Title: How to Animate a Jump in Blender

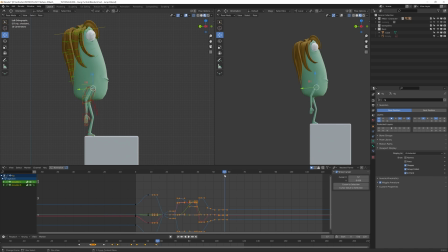[28:42]
finish this action, we can 1, 2, 3, 4, 5, 6, 7, 8, 10 frames later. We want this
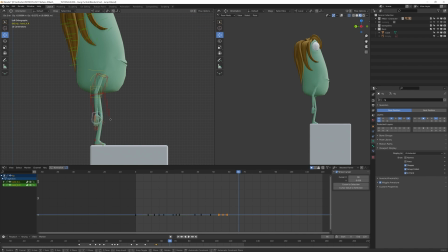[28:57]
to move and the two hands to swing slowly forward. Let's also relax these two thumbs a little bit more.
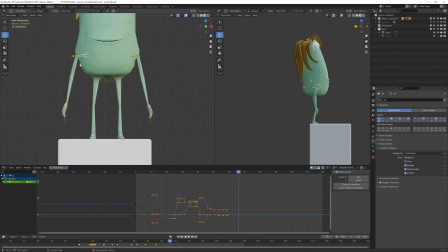[29:17]
Oops. And you see that I left these two hands too much open. They are not relaxed. So after this is because I forgot to go back in the front view to check what was going on.
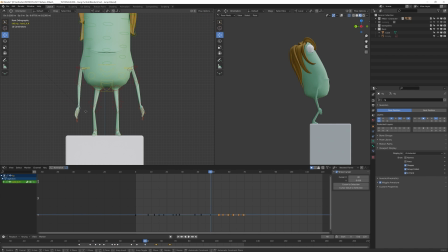[29:35]
So let's bring them more in.
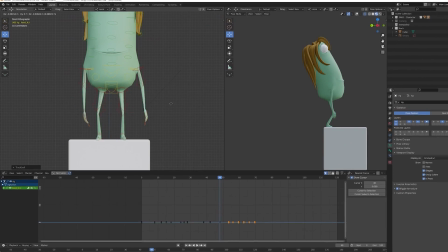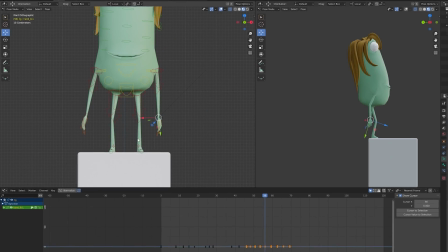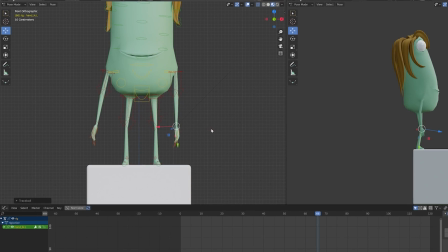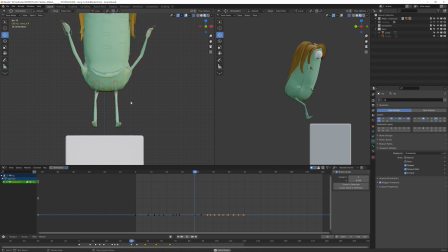[29:57]
I'm trying to create some kind of relaxing swing effect.
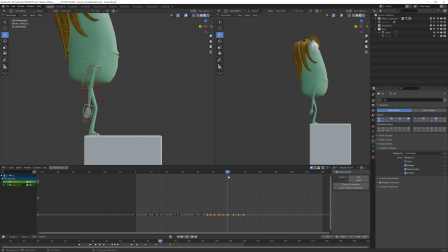[30:07]
So they are going backward, the hands, and then you see that they stop too soon. So let's select this, give a little bit some frame more, and
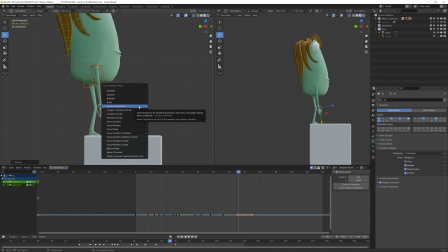[30:24]
let's bring them forward a little bit more. Ooh, I made some mistake here.
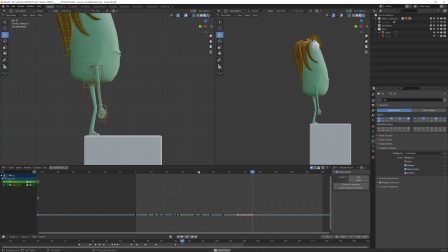[30:41]
Something like this probably. And then we can add a last one. I really like to end with this kind of
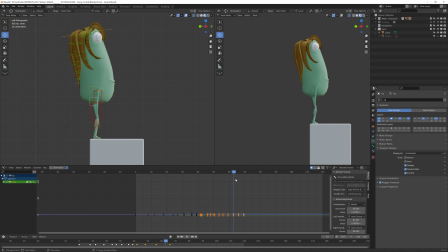[30:59]
slowing down of the action so that they don't stop too much in a fast way. So I can probably relax a little bit on the leg, this.
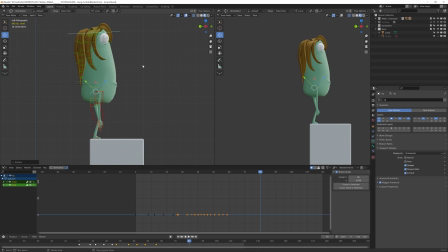[31:20]
And give a last rotation for this one.
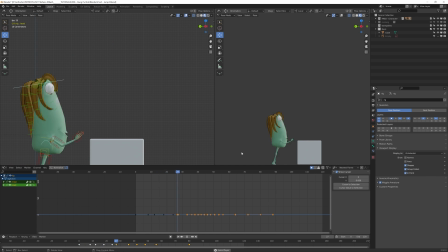Okay, there's many details to adjust for sure and add, but
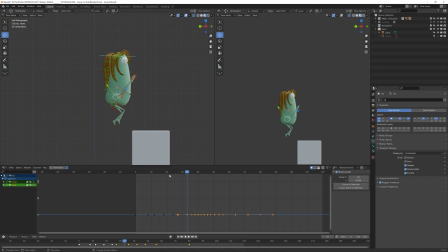[31:42]
more or less I like only what I see that I don't like is that here, let me see, is this moment here.
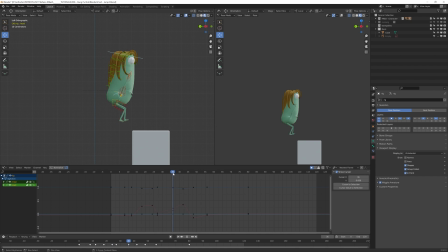I want to have him to stay rotated more.
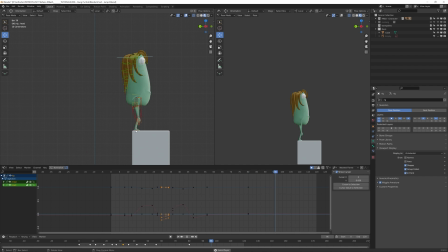[32:12]
Let's try. Yes, so the movement of the body is more visible. I don't want to have this video too long.
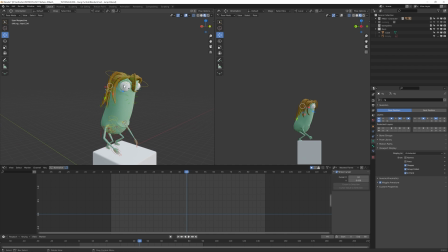[32:23]
I only want to animate the eyes very quickly.
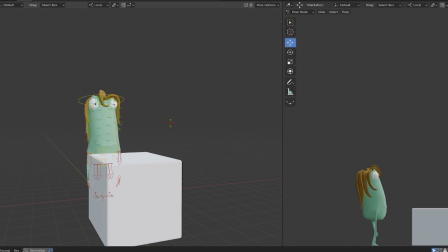[32:33]
So what we want is to have him to look at the top of the box at the beginning. Be sure to be in local and individual origin when dealing with more than one bones at the time.